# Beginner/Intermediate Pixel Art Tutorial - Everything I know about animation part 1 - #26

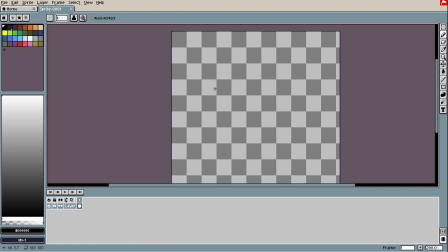(0:07)
Hello everyone and welcome to my channel. Let's skip. In this video and in the next, I will talk about animation.
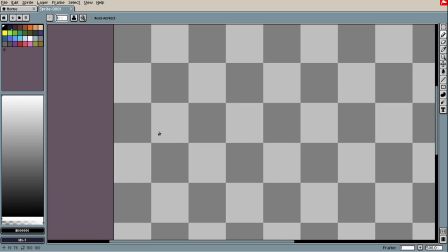(0:14)
I have to warn, in animation, I got a lot of practice to do in order to get better. I know things, concepts, and how to apply them.
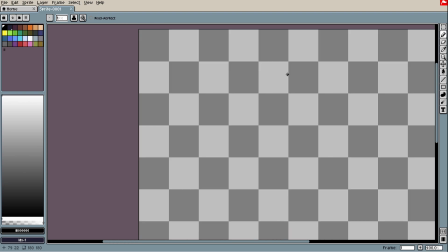(0:24)
That's why I will talk about them, but I highly recommend in order to get better at this, into doing your research, read articles, watch tutorials, and practice, right? So what is animation?
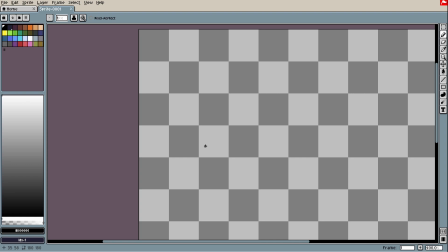(0:41)
Animation conceptually is a sequence of frames that create an illusion of movement. So you cannot, for example, have an animation of only one frame because it is not a sequence of images to create illusion of movement.
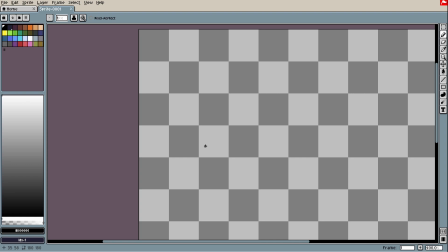(0:59)
If it is only one frame, probably it is an optical illusion, right? To animate something, it is really important to decide what action you want to occur, to happen. Planning before you do anything is actually the best thing you possibly can do.
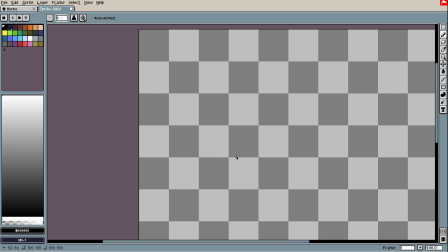(1:19)
In animation, we have three ways of handle animation. So the first one is ongoing, that you create a frame and go to the other one.
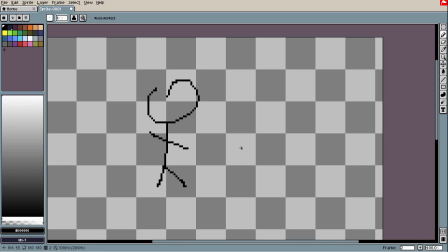(1:32)
This type of animation usually have a lot of natural feeling of what is happening, but it might feels weird because there is no structure for the movement.
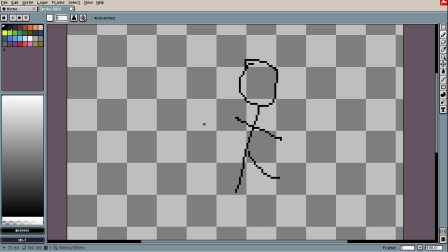(1:45)
So it will feel natural, but actually there are a lot of things that might be inconsistent throughout the frames that will be not visually appealing and actually maybe cannot even make sense, such as
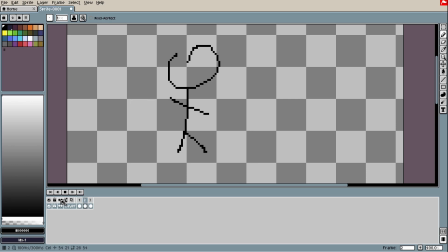(2:03)
have different heights when actually you have an static floor, for example.
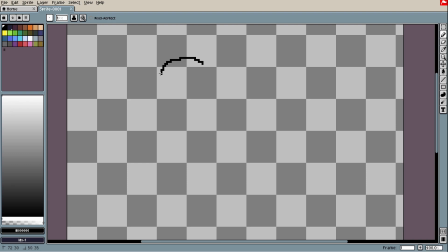(2:09)
The other one is using keyframes. So basically, imagine your action you want to animate. So you have the idea what to animate.
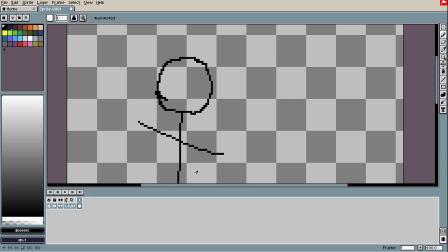(2:19)
So actually, you make the frames for the most important part of that animation, and each frame you already have a reference to look at and check if you are doing everything right.
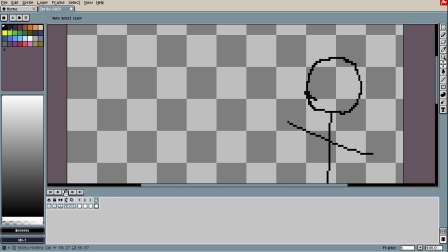(2:37)
But there is a problem with this.
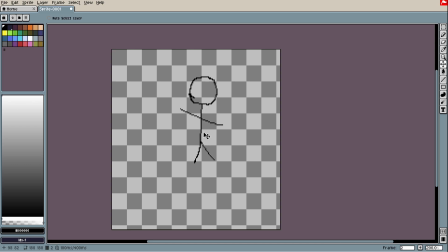(2:40)
The downsides of this type of animation, usually everything will feel very mechanical, might not feel natural, just it might not have appeal.
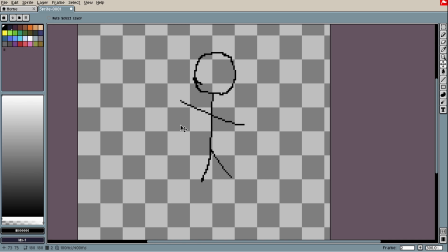(2:51)
And we have the third way to do it, that is basically merging both, actually a hybrid version.
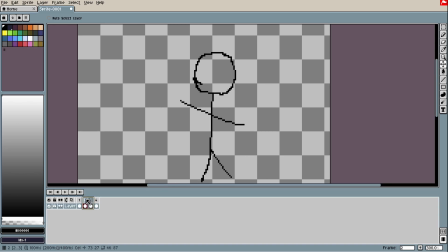(2:58)
So you have the keyframes for the action. For example, in this case, I have the first one and the last one,
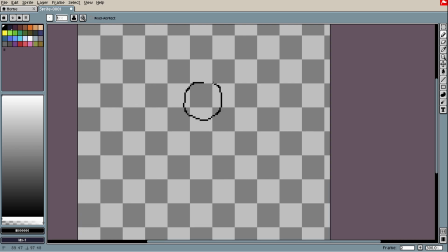(3:05)
and I make the frames in the middle of these two keyframes ongoing. So now I have the stability of the keyframes plus the
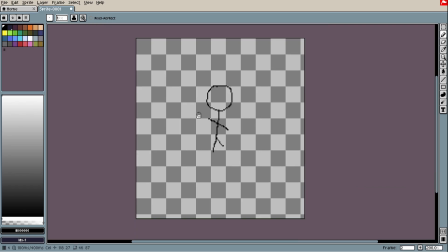(3:19)
creativity and a natural flow of the frames.
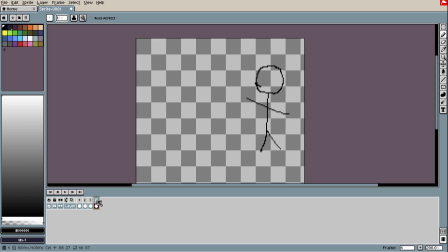(3:24)
So each important frame is called keyframe, and you might have any number of frames between two frames. So actually, for example, you might have 1, 2, 3, 4.
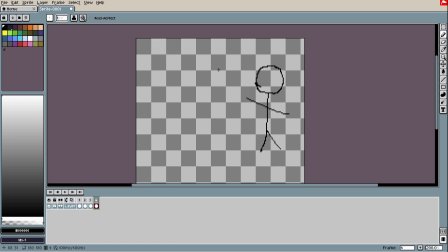(3:39)
How an action will be developed between two keyframes. On breakdowns, you might actually do certain things, such as exaggeration, in order to convey or transmit even more a
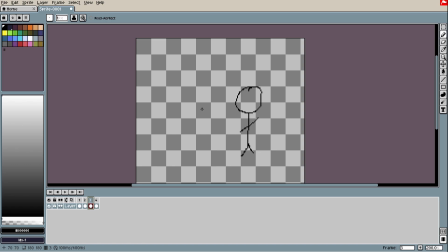(3:56)
feeling or an idea or the mood and so on. So usually breakdowns is more than just a frame that is between two keyframes.